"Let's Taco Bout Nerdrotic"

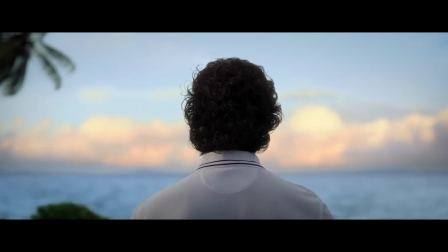[16:08]
He's just been fired from a custodial gig for speaking out against mistreatment, for being a person instead of a glorified Roomba,
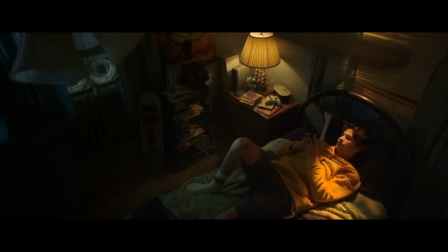[16:15]
but he's tried to make lemonade out of those lemons, got in contact with Jenny Cord,
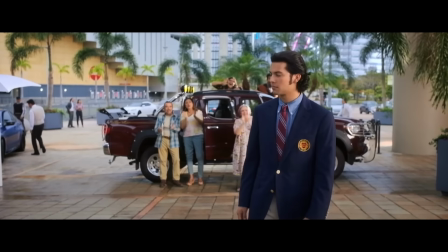[16:20]
the person he stuck up for, he's badgered her about a non-committal job offer she'd made, and he's turned up to the HQ of a company that he'd not managed to get a job at the standard way. He's swimming against The Current, that current being the near-invisible set of tricky circumstances that had resulted from his and his family's material situation. Jaime's somewhere The Current doesn't want him to be. He's in Olympus, trying to steal fire from the gods.
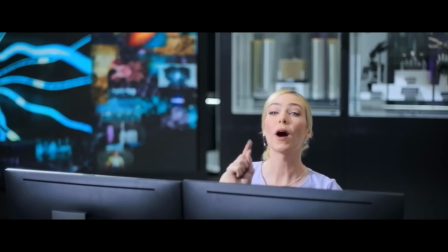[16:43]
He's not really supposed to be there, he only is because of a glitch in the corporate machinery, the millionaire's compassion.
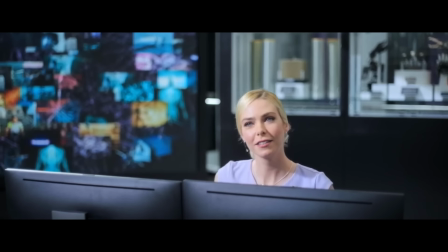[16:51]
Blue Beetle doesn't have the receptionist direct Jaime to the delivery entrance because the filmmakers
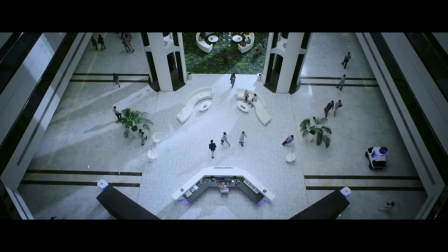[16:56]
thought that's what always happens when sharply dressed Latinos rock up at corporate offices,
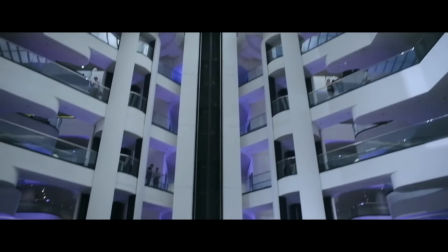[17:01]
and it doesn't have it happen because the filmmakers think white people are all racist and evil.
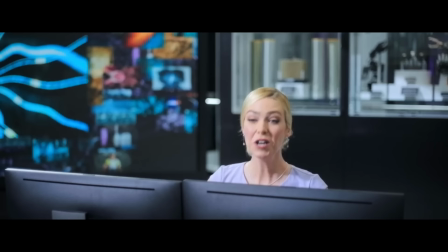[17:06]
Blue Beetle heightens this moment,
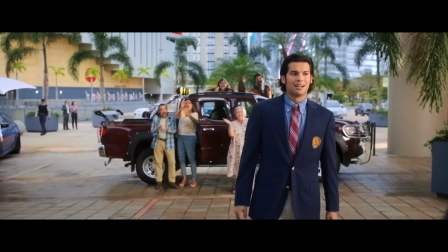[17:09]
has this receptionist say something unlikely but entirely possible to make that point again, and to have Jaime refute that point again.
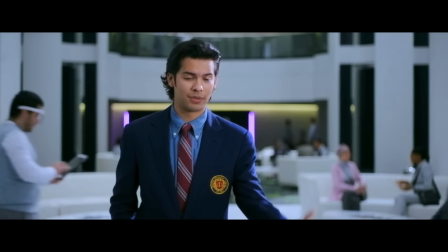[17:17]
To look white, corporate indifference dead in the eye, and say, no, that's not why I'm here.
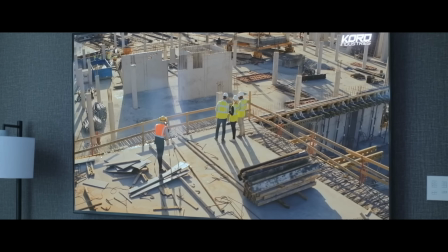[17:23]
That's the point of this moment.
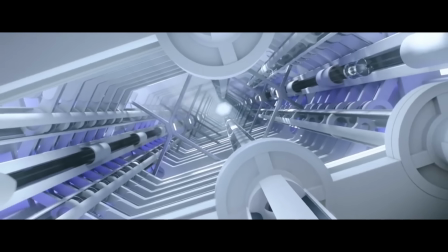[17:25]
It's not subtle, it's not hugely important, even to the film, it's just a little moment making a little point, which isn't racist, and in arguing otherwise, the mayors of the world are simply revealing their own cluelessness as to the relationship between realism and cinema like this.
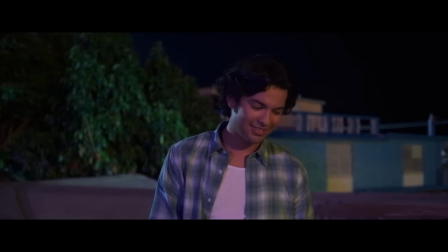[17:41]
Films aren't just about things that would happen. They're also about things that could happen.
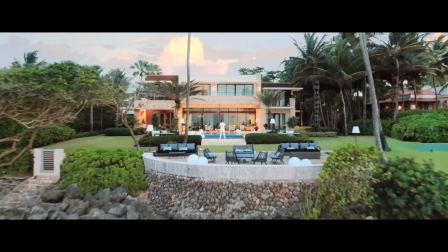[17:47]
Continuing with the piss-poor comprehension theme, let's quickly touch on a few more points. At one moment, Disparu, another of Nerdrotic's guests, offers this point.
What about how Blue Beetle essentially killed his father? Because when he was getting shot and he was protecting the family, the robot wanted to kill them all, and that would have made they couldn't shoot anybody. But instead, he knocked them back, they got back up, caused more stress, made the father run, and then he had a heart attack running away.
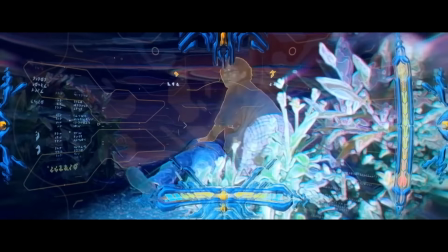[18:13]
I feel like it barely needs saying, but the fact that Blue Beetle doesn't kill the people who end up causing his father's death isn't really equivalent to patricide.
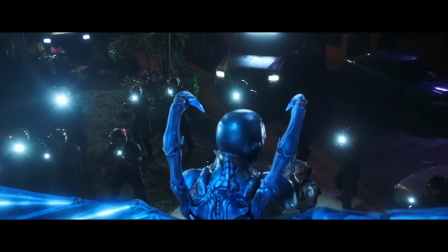[18:21]
More to the point though, Disbaru frames this as a flaw, suggests the film was wrong,
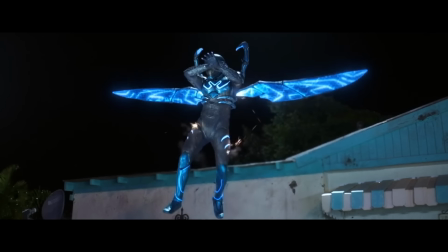[18:26]
either to have Jaime not kill these men, or to have that decision lead to his father's death.
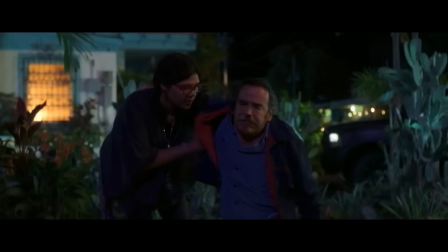[18:31]
But isn't this just sort of the point?
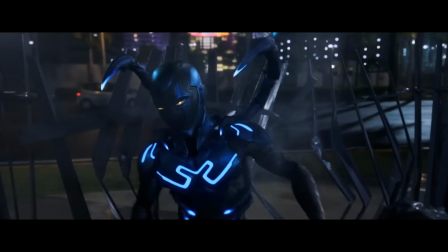[18:34]
Jaime doesn't want to be a killer, and we'd seen him wrestle with the Scarab's disregard for human life quite a bit by this point.
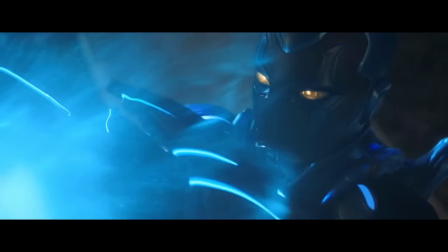[18:40]
This moment does tell him and us that taking that high road may have consequences,
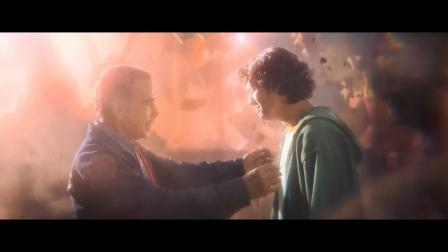[18:46]
may mean he can't instantly defeat everyone and save everything, but by the end of the film, Jaime's accepted this,
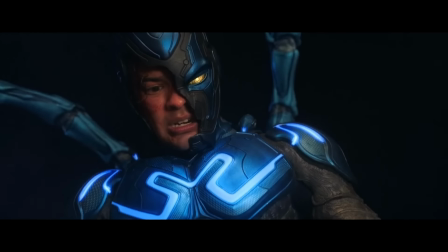[18:53]
and in the process taught the Scarab the value of human life.
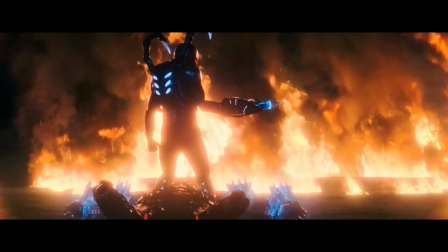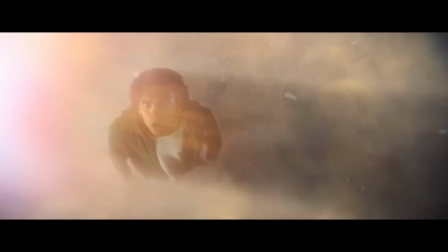[19:03]
It is a bitter pill to swallow, that by not killing his enemies,
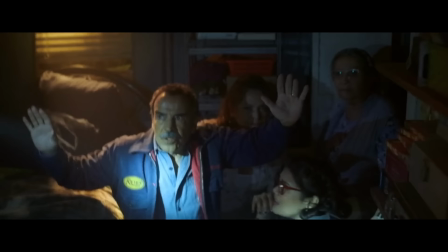[19:07]
Jaime's actions inadvertently allowed his father to die, but that bitterness isn't a flaw on the film's part.
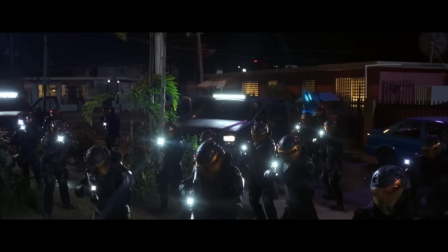[19:14]
Things can be bitter and uncomfortable. The fact that there is a price to pay for using this power the right way means it is a real choice,
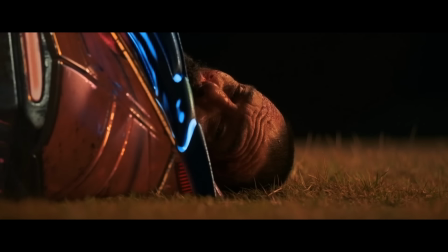[19:23]
and the fact that by the film's end, Jaime chooses it anyway, re-commits to it,
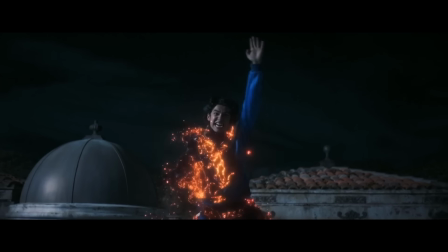[19:28]
has managed to impress that choice upon the alien scarab, underscores the significance and strength of Jaime's actions and his non-lethality.
What about how Blue Beetle essentially killed his father? He doesn't go on a superhero arc, he doesn't really learn or achieve anything.
So maybe Disparu's framing of this as a flaw is off base, and maybe, just maybe, Shad is wrong in suggesting Jaime doesn't get any sort of arc or journey.